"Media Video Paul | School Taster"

So it could be someone's mobile phone if they've just got a call, for example, and they pick up the mobile phone, and you will then see a close-up of that mobile phone, so we're seeing the information that the character's seeing at the same time. This can also be used for in action films with people who are about to pull out a weapon, let's say, or something like that. So an insert close-up is about showing an object which is important to the continuation of the story or to the character's plot development.
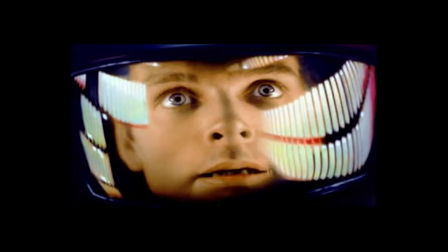Then we have a big close-up, which is really tight and shows a lot of the character's face, and again portraying a little bit more emotion or getting us that bit closer to the character. And we also have extreme close-ups which show different parts of the body.
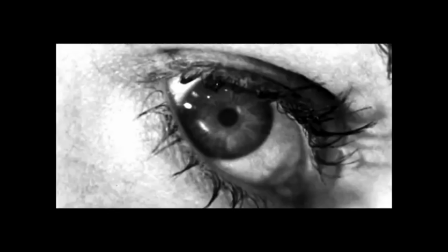So a really good example of this is Psycho by Alfred Hitchcock, and there's a murder that takes place in a shower, and Hitchcock uses the extreme close-up of the eye in order to show us something a bit odd has gone on, essentially.
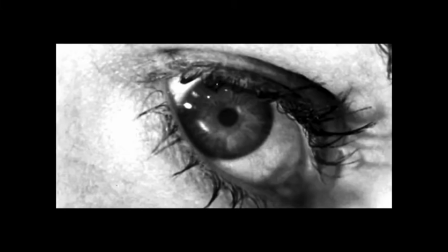So the extreme close-up is usually used to really take us to an unreal place with the character, but and to show us something that might be a bit odd. Then we have the shot reverse shot.
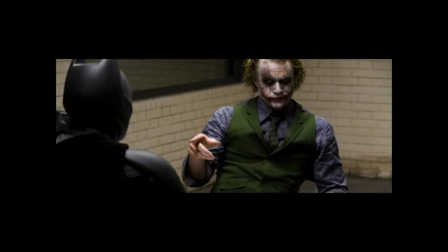Now this can use any shot size really, but essentially it's used for conversations,
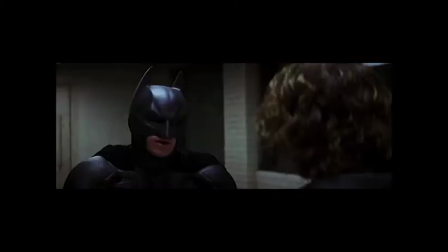and you'll see this all the time in every type of drama that you might see, where you've got one character on one side having a conversation with somebody on the other side, and the shot reverse shot shows them having the conversation but on opposite sides of the screen. And then we have angles, and angles portray a great deal of meaning in filmmaking.
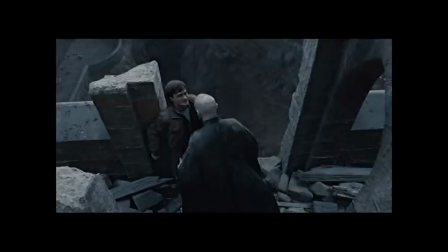The first one is a high angle, where you put the camera up above the character and you're looking down on them. This gives that character a feeling of powerlessness, a feeling of smallness, a feeling of being weak or vulnerable. So this is used quite a lot during fight scenes, and I'll explain that a little bit more with the other angle, which is the low angle.
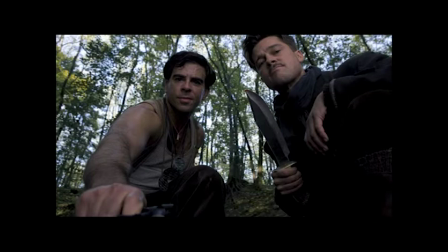This is where you put the camera below the character, and that makes the character look big and imposing and powerful. This is also called the hero angle, and what you'll tend to find in a lot of superhero films is that they're always shot from just below, which gives them this
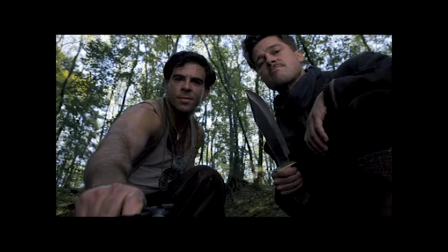feeling of strength and an imposing kind of character over the top of somebody else. And this is the reason why these two angles, the high angle and the low angle, are used quite a lot in fight sequences, because what you tend to find is the person who's on top in the fight is shot from a low angle, making them feel big, and the person who's losing in the fight is shot from a high angle, making them feel small, like they're going to be beaten. And you can see this in many different films. In fact, the majority use high angles and low angles. And the last one, which is kind of useful in order again to portray emotion,
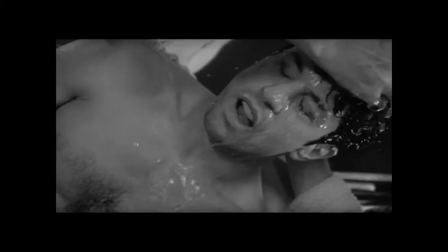is the canted angle, and this is where we move the camera to a 45-degree angle or something of that sort, and we put the character in a funny diagonal across the screen.
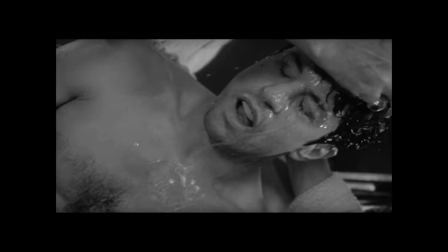And this canted angle is used quite a lot when the character's going through some kind of emotional turmoil, or things just aren't quite right, and the filmmaker can use the canted angle to show this problem that's about to happen. So let's say, for example, we've got a character walking down the street and something bad's about to happen to them, or they're going to lose something, or they're going to go to somebody's house where there's going to be some conflict. Now the filmmaker might shoot them walking down a back alley, for example, and turn the camera on its side a little bit, and that gives us the feeling that something's not going to be quite right.